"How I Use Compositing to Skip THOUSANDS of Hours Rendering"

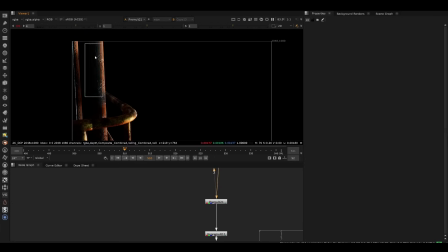So if I gain up a tiny bit for the YouTube video, just so you can see it, not much detail here. This is like pretty much game asset level. But keep in mind, this is going to be thrown out of focus as well, so I knew that, so I'm not going to waste time creating hero assets, but we can still add a bit more light to this,
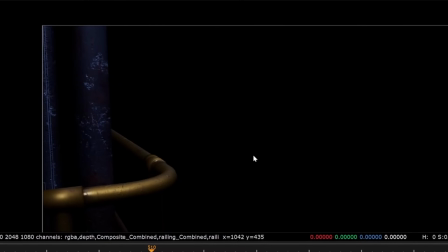so even when it's out of focus, we can help it out. So this is an Eevee render that I rendered separately, just with the light at a different direction.
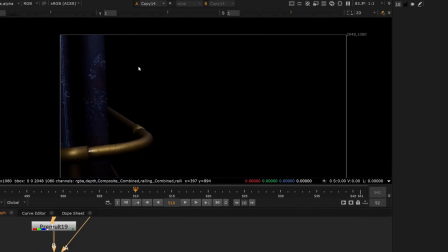I don't want to re-render and spend a whole bunch of time on metallic surfaces, but Eevee can give you some decent reflections, and sometimes it looks pretty real.
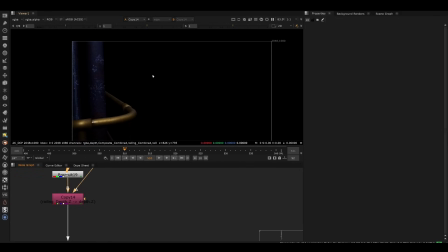There's actually a new ray tracer in Eevee as well. So pretty fast render, you can get this in like 30 seconds or a minute, and typically it looks better than just a relighting with normals.
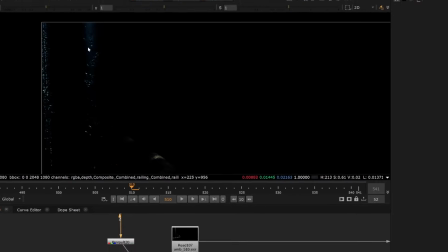And so with the same technique, we can you know, comp this up a bit, make it look much better by just getting some metallic feeling to all this, break it up a whole bunch.
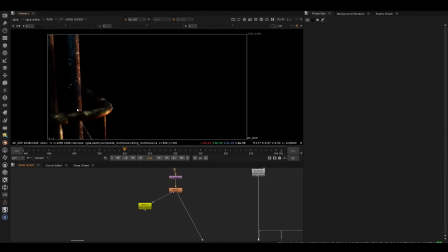And then if we merge these together and then we throw it out of focus, we could get something like this, which is going to integrate a lot better into our CG.
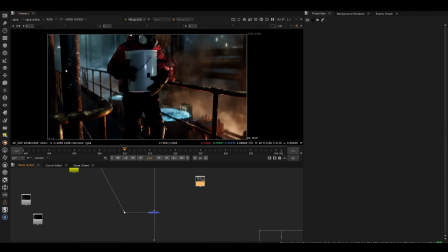So, you know, that helps it out a lot versus going completely black and then we lose all the detail.
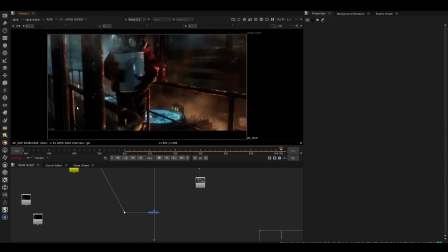So we get a bunch of other layers in there as well to finish up the composite, and we can get something that looks much, much better.